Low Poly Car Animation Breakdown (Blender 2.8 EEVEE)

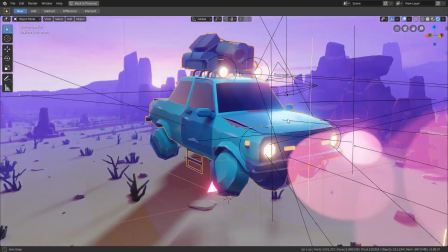In this video I give you a quick breakdown on how I build up this scene
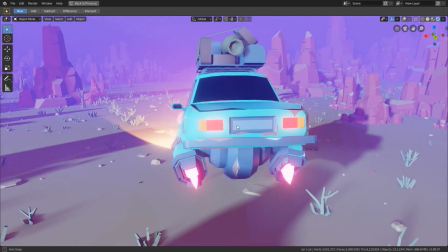here which I created for my upcoming Blender 2.8 launchpad course.
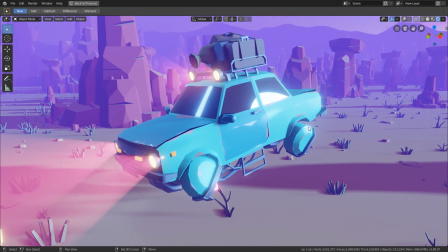So enjoy! Hi everyone, Zach Reinhardt here for CGboost.com and our mission at CGboost is to help you to learn and understand Blender, create CG art which you can be proud of and eventually make a living with what you're passionate about.
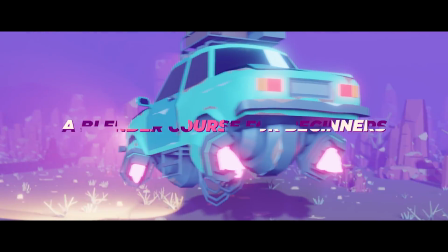And And that's why I'm currently working on the Blender 2.8 Launchpad course which will take you from
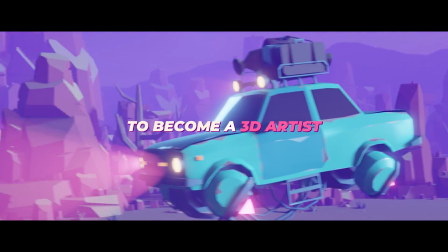knowing nothing about Blender and 3D in general to create awesome scenes like this here. So this course is especially designed for beginners but also if you're a bit more advanced and want to make the switch from Blender 2.79 to Blender 2.8, this course will help you. So a few weeks ago I already published a trailer for this course which you can check up here or the link in the video description if you haven't watched it already. and we don't have a final release date yet but we are aiming to release it end of May 2019. It's a comprehensive course, a lot of content to edit so it takes a little time but we really want to create a nice package for you guys. Yeah and if you don't want to miss a release, sign up to the waiting list, link in the video description below or up here. And I thought in order to shorten up the waiting time a bit,
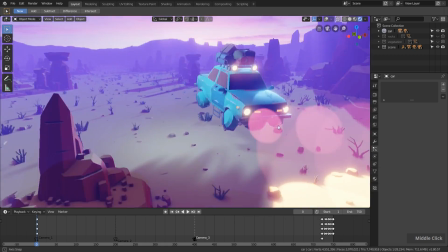I create this video here where I show you a breakdown or analysis of the scene which we will create in this course. So without further words let's finally get started. So at first let's take a look how this scene is built up.
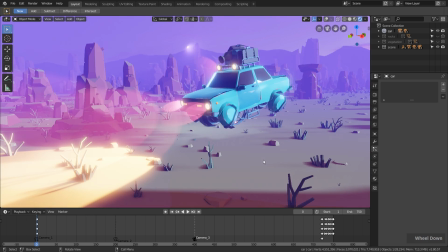So the nice thing here if I disable all the overlays this is what we see in the viewport
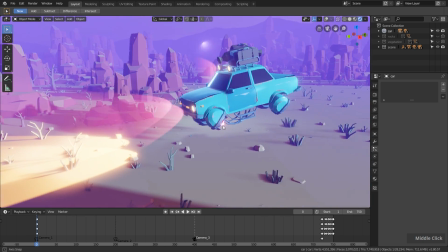and this is basically also what will be rendered as final image.
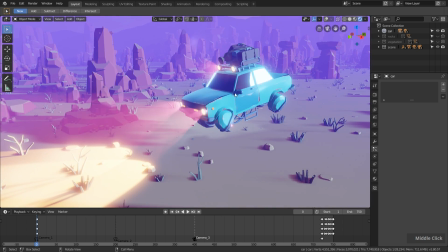Certainly without the flickering of the light effects here. This This is just in the viewport, but in the final rendered image you won't see that.
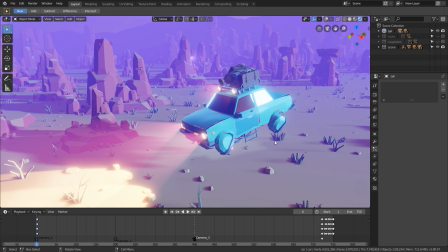But that's all possible thanks to the new Eevee real-time render engine which is available in Blender 2.8.
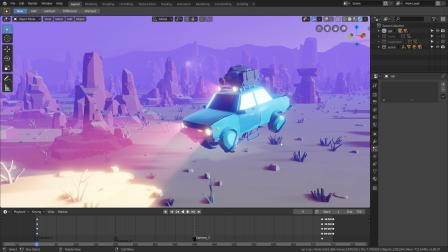So here I'm using Blender 2.8 Beta, which you can download on Blender.org, the link you find down below in the video description.
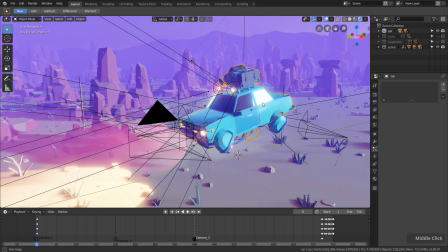And this allows us to have all these nice effects here, like the real-time shadow which I have here,
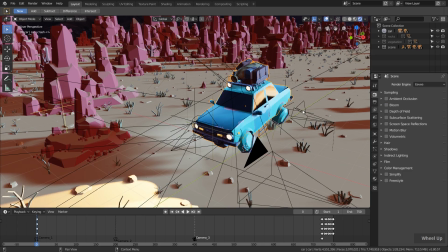and we have some other effects. if I disable all the effects here, you can see this is basically the raw scene.
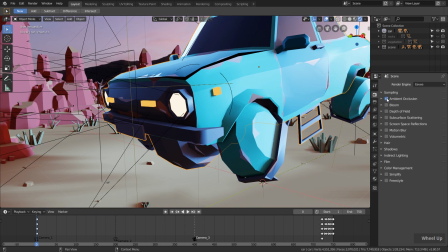Then I have this nice ambient occlusion effect, which I can enable here in the EV render settings,
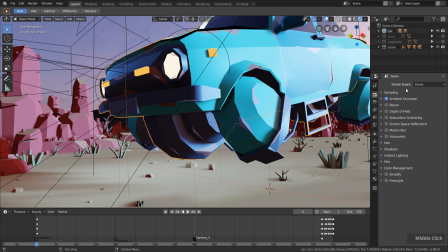which adds this nice shadow in all the corners. If I disable this, you can see it pretty clearly. And this adds more, let's say, volume to the objects. They basically look a little bit more real.
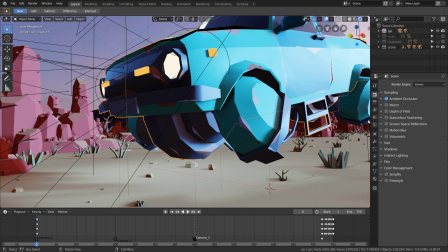And I think this adds a lot to the quality of the scene. Then we have this nice bloom effect, which adds this glow.
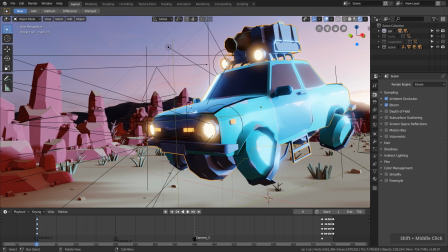But I mainly added this so that I have the nice glow effect on the lamps. So for the lamps I used emission shaders, pretty strong, so that I have this nice glow effect.
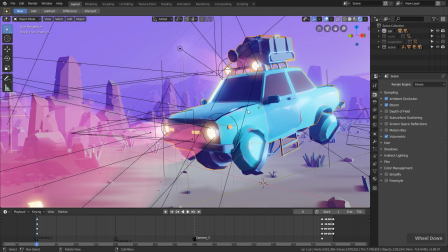Then I added the volumetric effect, which adds this nice volume effect to the lamps here, as you can see.
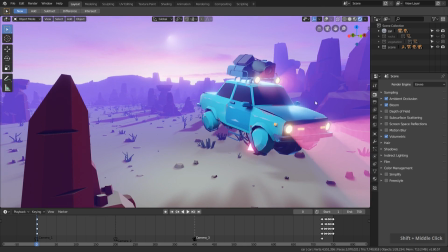And even if we take a look over here,
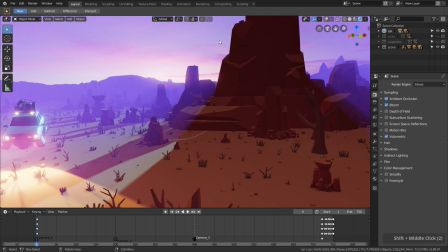this adds even a volume effect to things like the big mountains over here which is pretty nice.
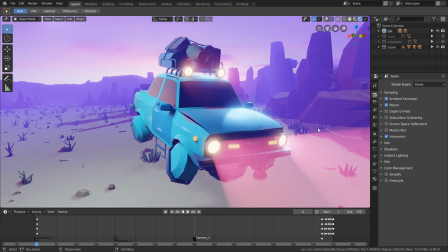How I set this up I will show you in a second. Then if I take a look from the camera perspective,
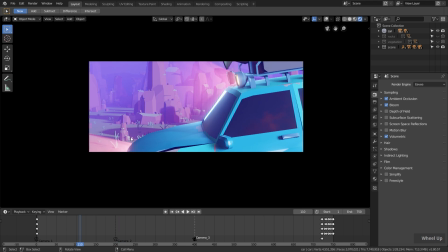for example here in the first shot I then enabled depth of field which allows
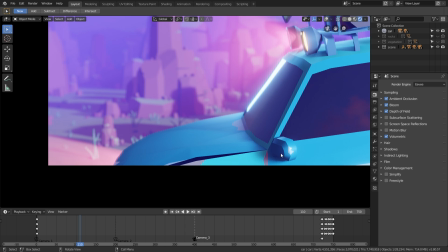us to set a focus point for the camera which is in focus and the rest is out of focus basically blurred.
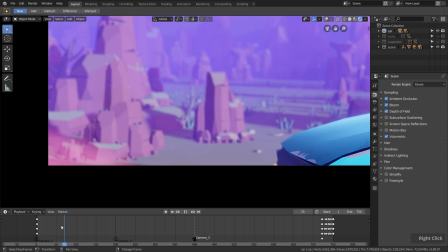And you can even animate this as you can see in the first shot here.
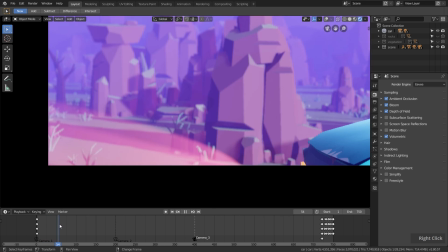First the background is in focus and then as soon as the car arrives here the car gets into focus.
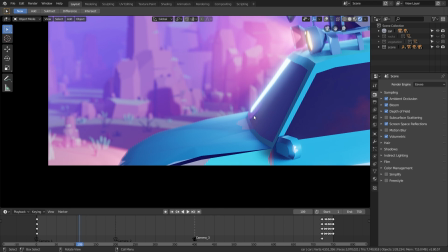Then we have screen space reflection which basically adds better reflection effects as you can see over here to add a little bit more realism to the reflections and I added motion blur which adds this directional blur to moving objects and and then the whole thing feels a bit faster.
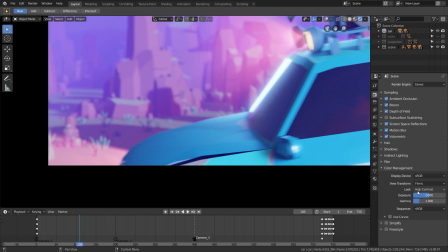So, and as final thing here, under color management, I changed the look from none, I think, to high contrast.
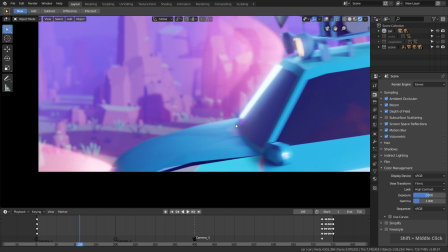So basically we have a higher contrast in the scene. So the colors pop a bit more.
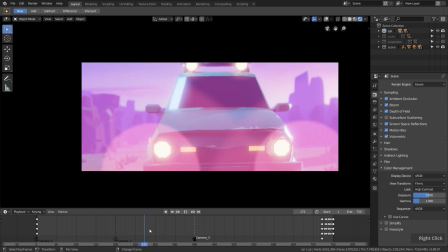And actually this is the final thing which we see in the final rendered image.
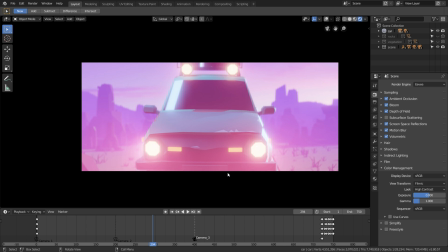So after I rendered this scene out, this is what I got. And I don't edit any post-processing after the rendering process,
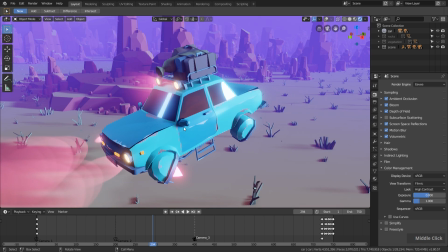which is really cool since we have live feedback while working on the scene and on the car and on the lighting.
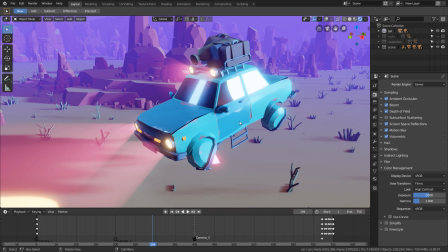Everything we see is also what we got in the end, which is fantastic.
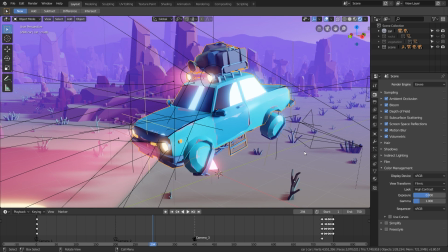So for the whole course, we will use this Eevee real-time render engine, so you will learn everything you need to know about this.
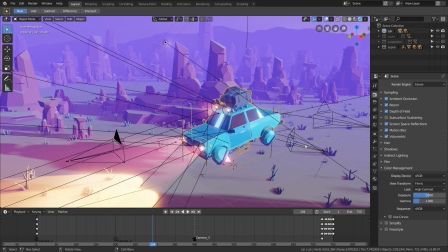So now let's take a look at the lighting, since this is connected to all this nice Eevee effects.
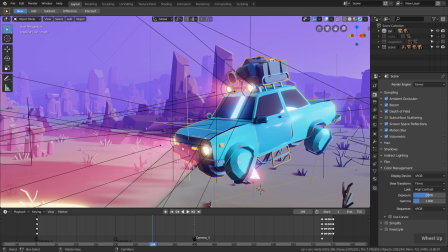As you can see, I added a bunch of spot lamps to the car, which are parented to the car.
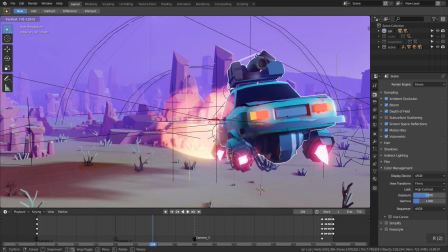That means if I rotate the car around, you can see all the lamps are moving along with the car.
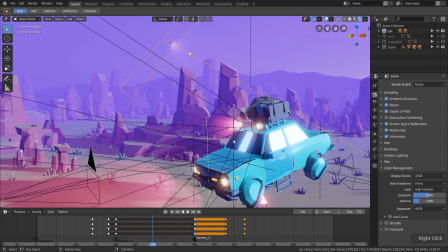Then I have added this area lamp, which when I move it around, you can see adds this nice reflection in the front shield here.
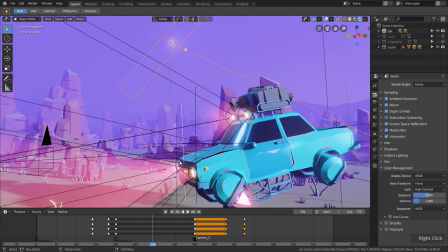And also if I move it closer, we also have this highlight of the edge here. So we have this nice rim light, which helps to separate the car a bit more from the background.
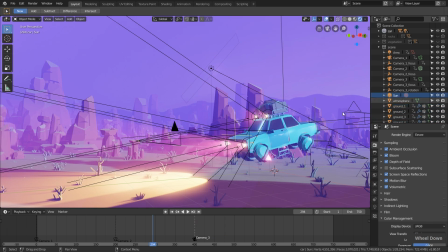And then if we take a look into the scene over here, we have the sun lamp which is placed back here and
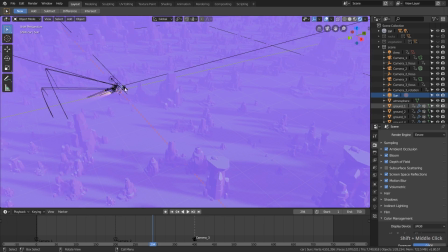this is basically generating most part of the lighting here and also the nice shadow.
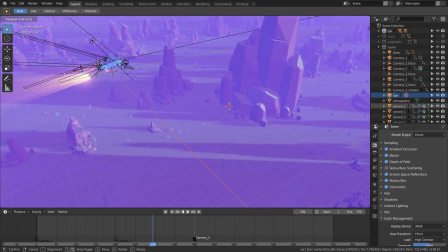So if I rotate the sun lamp around, you can see how the light is changing.
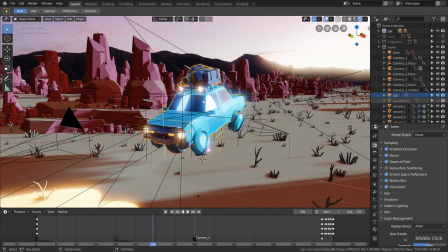So then if I disable the volume effect here,
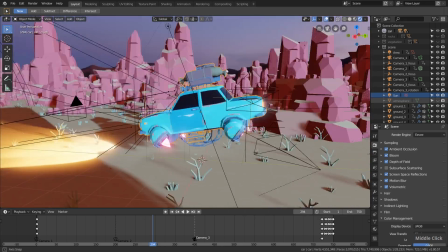we also have this 360 degree image in the background which I downloaded from hdiaven.com for free.
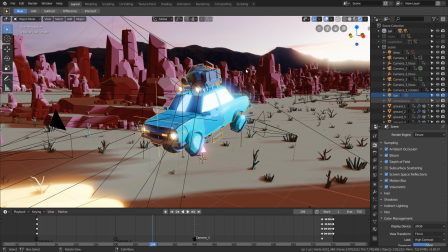There you can download these images which also help you to light up your scene globally.
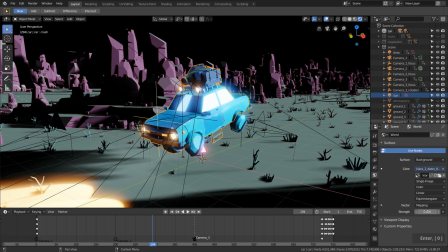So if I would turn this off, you can see the background is just black.
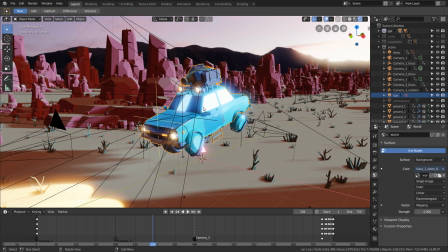You could also color the background in just one color, but with this 360 degree background image,
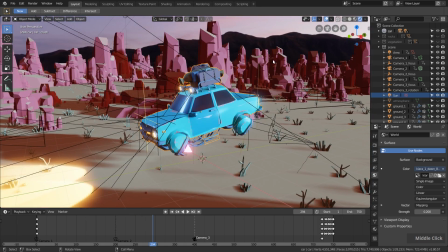the color of this image basically also lights up our scene.
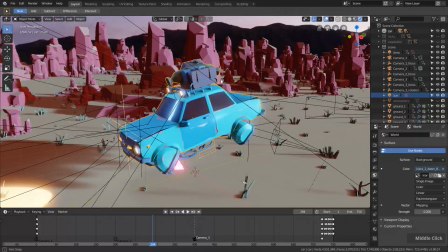And through the image, we also have this nice mountains in the background, which basically gives us the feel that the scene is much bigger.
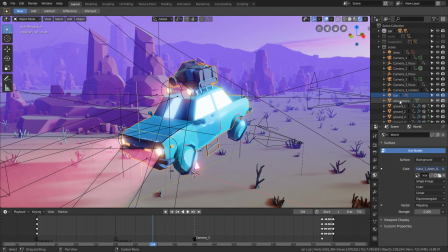So and then I have this atmosphere effect, as you can see, which also hides the mountains a bit so that we don't have two different styles colliding here since the mountains are basically super realistic.
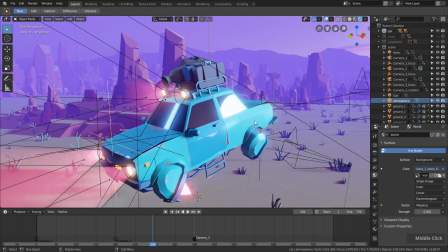And in front here, we have this low poly style. So with the fog effect, these two things blend perfectly together in my opinion.
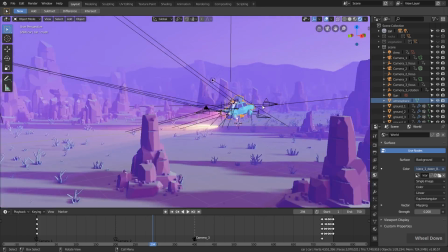So in the volume effect, I simply created with this box here.
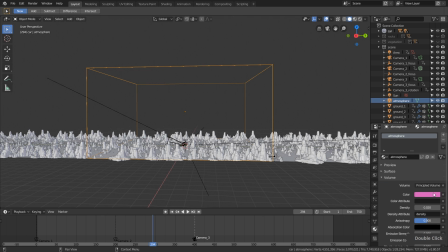And on this box, I added the principal volume shader with this pinkish color and a low density.
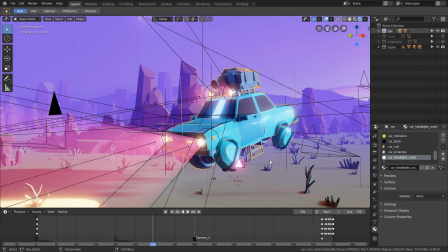And then we have this nice fog effect. So, and now let's take a look at the animation since this is special over here.
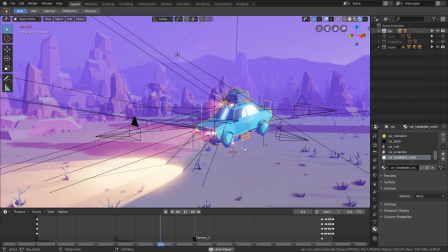Because if I play back the animation, you can see on the center here, actually the car is not moving.
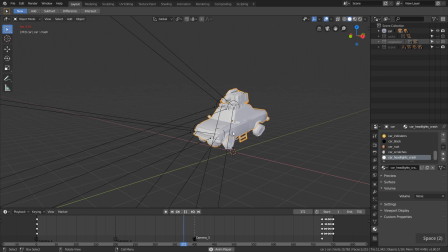I animated the background. So if I disable the whole background here and play back the animation, you can see the car basically stands still.
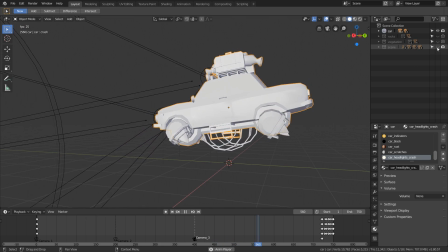It's just doing this random movement. and if I enable the background, this is actually what is moving here.
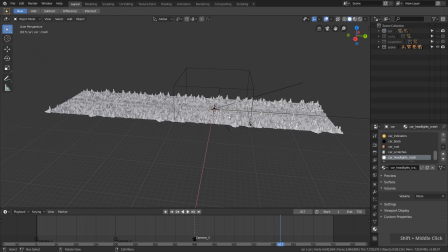And if I zoom back a bit, I set up the background in a certain way.
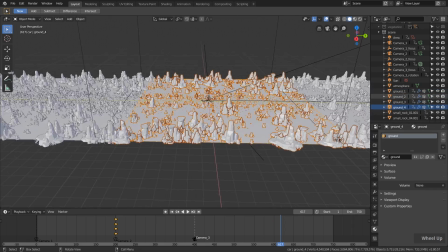I have four ground planes. All the rocks here I created using hair particles.
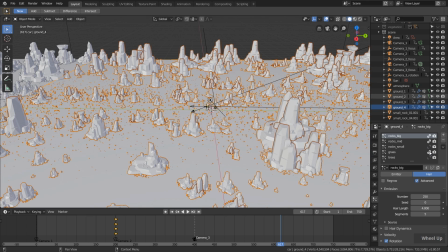So in the particle settings, I can enable and disable all these things. In this course you will learn how to do this in detail.
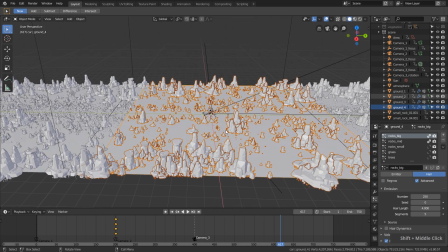But basically I prepared a bunch of models and then using the particles, I can distribute them onto the surface randomly.
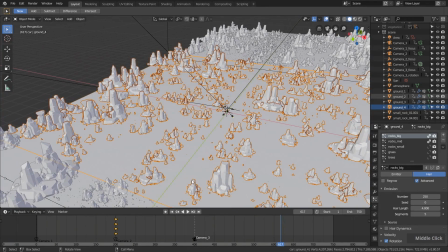And using the weight paint mode, I can also define a bit closer where these rocks and the grass should be.
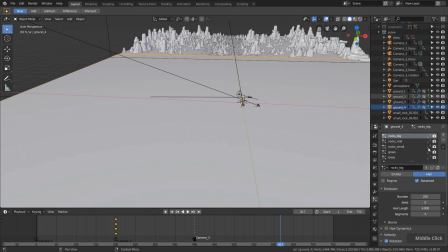For example, as you can see here, the grass is only in the center, the smaller rocks as well, then the trees are also closer to the center.